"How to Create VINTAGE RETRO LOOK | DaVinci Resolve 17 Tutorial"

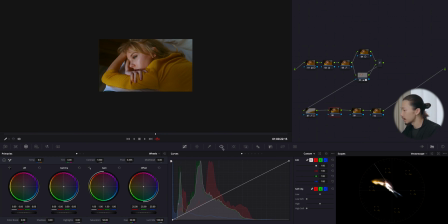[12:26]
Next, it's pretty much same thing as vignette, but again, make the mask by using this pen tool, just same as the vignette, just like this, and done, invert it, and I'm going to curve again and bring it up.
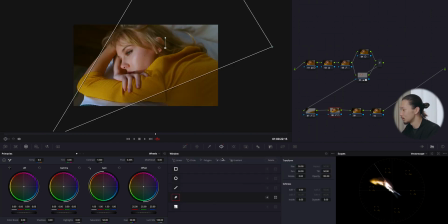[12:44]
I will stop right here, go back to window tool and make it softer like this, and also bring this mid-tone detail down to make it more creamier.
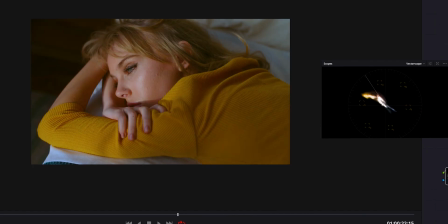[12:56]
So I'm gonna select those two, and before, after, before, and after. Huge difference. So you can stop right here. Today's color grading is pretty much done. But if you have studio version, there are two more things that we can do for making this vintage film look more vintage film look. So if you wanna learn more, stick with me a little bit more.
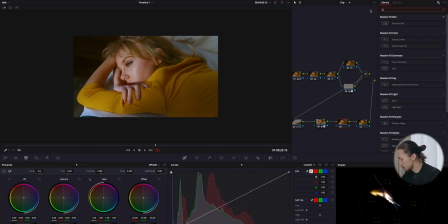[13:23]
So I'm gonna use this effect, which is glow, and apply this on this node. So this thing is genius. It can make highlight more softer and creamier in a kind of glow effect.
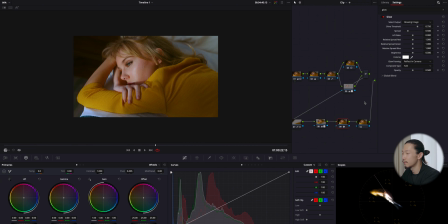[13:39]
I thought this effect is just perfect for this time, like this theme, vintage retro look.
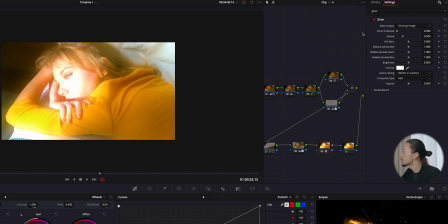[13:45]
So change the threshold to 0 all the way up, and also composition type to soft light,
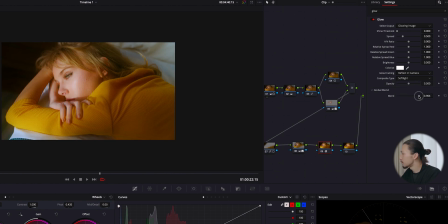[13:53]
and open the global blend and finding the good spot. I guess I'm gonna stop right here, 0.486.
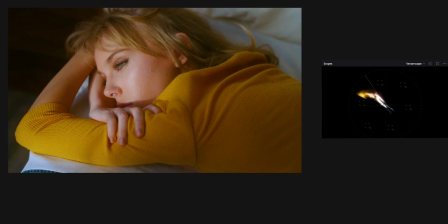[14:03]
So this is before, after, before, after.
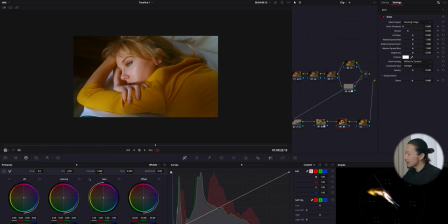[14:08]
I just love this glow effect. You know, it's so easy step, but you can get this result. You know, it's just not making softer, not only that, you know, it's, you know, making this image more shiny and like gorgeous.
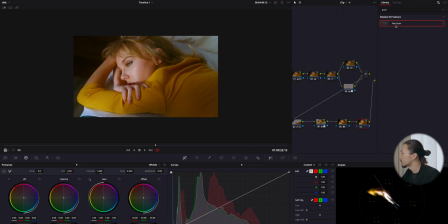[14:27]
If you have studio version, please try this effect. And at the last, I'm gonna add the film grain on the last node. So you can choose your favorite one from those presets, or you can adjust, you know, texture, grain size, and softness to create your favorite grain. So I will make my grain. So let me do this quickly.
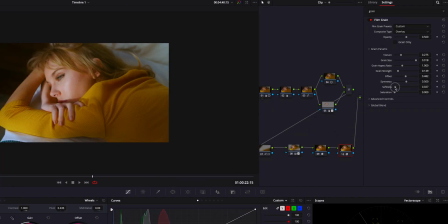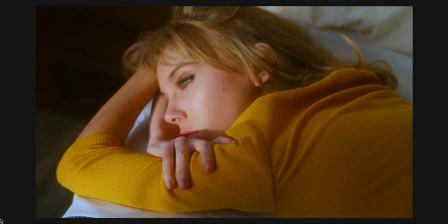[14:53]
just like this. So this is before, so just normal vintage film look, but it's good. And after, you see those small like grains, like noises.
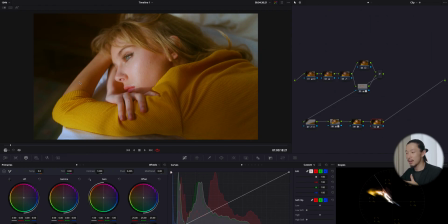[15:07]
You know, it's giving this image additional, like extra, like a vintage film look. Well, absolutely, this is optional. But this time, I thought this film grain could, you know, emphasize the vintage film look. Okay, this is it. I'm gonna turn off all of this and let me take you to the journey of all processes we did to get this look from this flat log image.
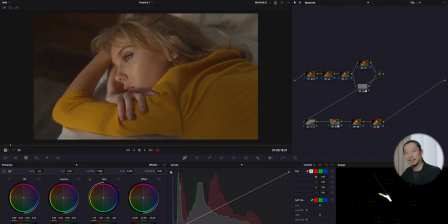[15:32]
Enjoy.
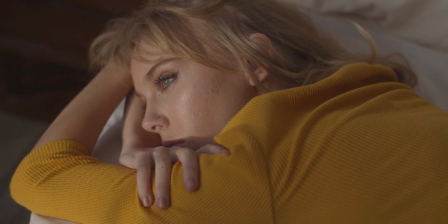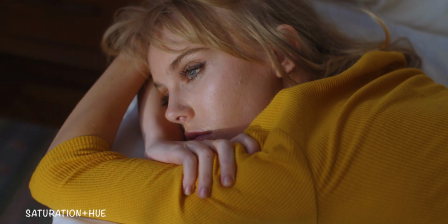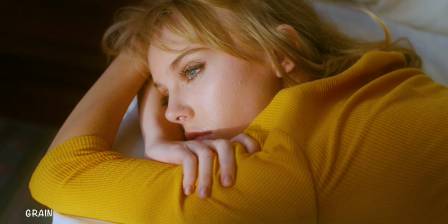That was long tutorial. How many of you guys survived? If you are still watching this video, just thank you. I'll send you the, you know, big respect. But anyway, if you do step by step, I believe you can achieve this vintage film look. Important thing is have the concept, theme, and stick on that. Okay, this is it. If you have any questions about this color grading, don't hesitate to leave the comment below. And if you have any requests for next scenes, also leave the comment below. So today's topic is pretty much it, and thank you for watching this video. If you like this one, show me a thumb and hit the subscribe, and I'll see you in the next episode.